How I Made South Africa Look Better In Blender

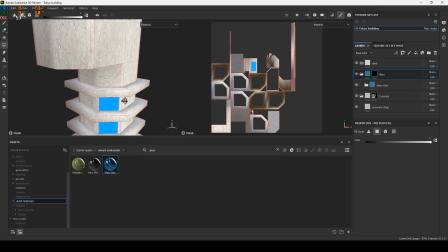So all I did in Substance Painter is add the concrete, which I changed later to metal, I think it was.
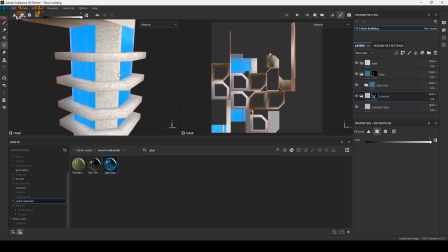But I'll just skip through that whole process because it was quite time consuming.
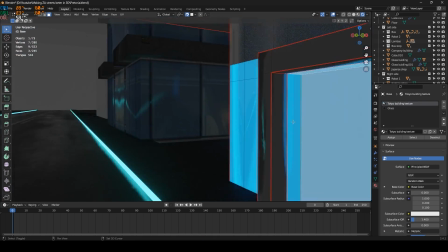But I wasn't satisfied with the glass, so I went into Blender and just add my glass texture that I've used in previous projects.
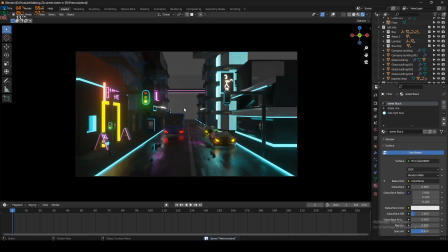After that I've moved on to the bridge, which I honestly think was quite cool, to be honest.
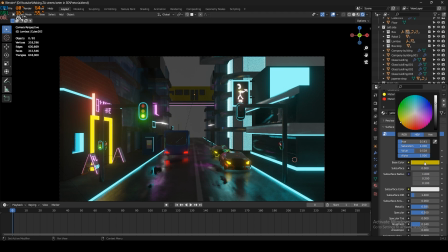And I was planning to like model the whole train, but I'm like,
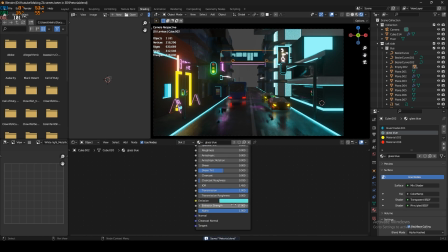why waste so much time if I can just use the bus and change a few things here and there, like the glass,
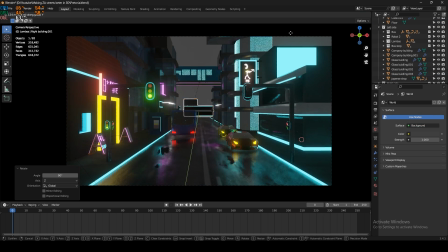for instance, and just make it shine a little bit. And I didn't know what to do with the back, so all I do is I just duplicate the building at the right, because I don't want that empty space to be over there.
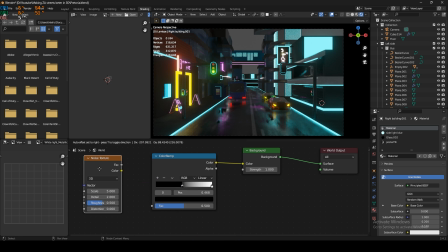Then I wanted to add like stars at the back, but I just couldn't get the variables correctly.
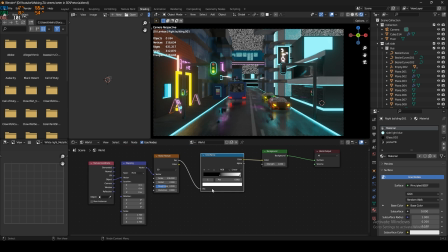I've used stars in the back as HDRI in the past. For some reason, even if I copied the same variables, I just couldn't get a right look for it.
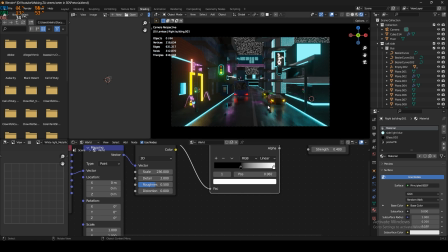So all I did is just added the back plane at the back, just to
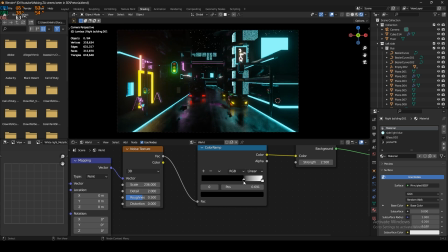because you don't want a gray image at the back, otherwise you can see it's just empty space and it's quite obvious.
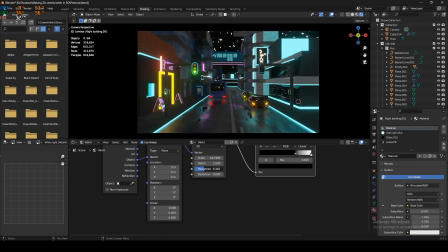Changed also a few variables at the back to make it look better. And I wasn't satisfied with cycles, because there was a few things I liked about cycles,
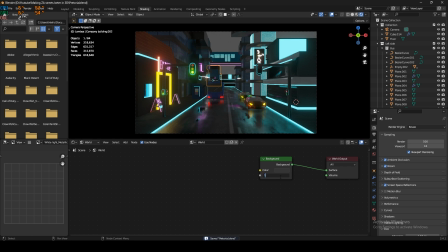but there's also a lot of things I didn't like the brightness at the left and a few things here and there.
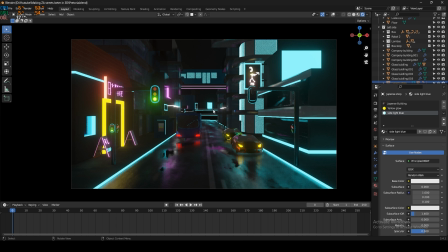I just could have changed the emission of the things that I didn't like, but I was just like, why do all that effort and then
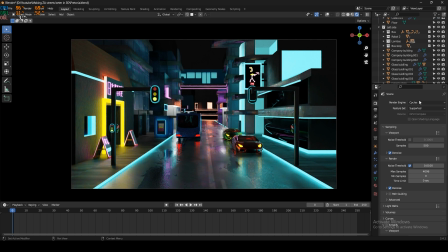I want to use this for a game engine and I have to go back to Eevee and change it anyway. But yeah, this is the final render of the image.
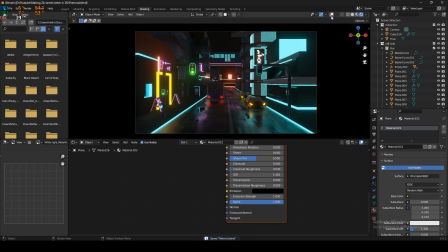Thanks for watching. Please remember to leave a like and subscribe, or you can just visit my Twitch, which is SwandyZA, also link in description.
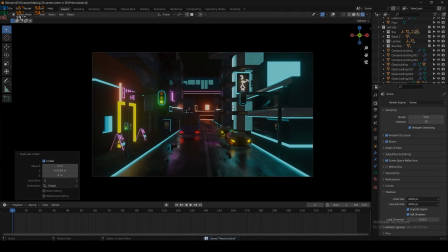Thanks for watching.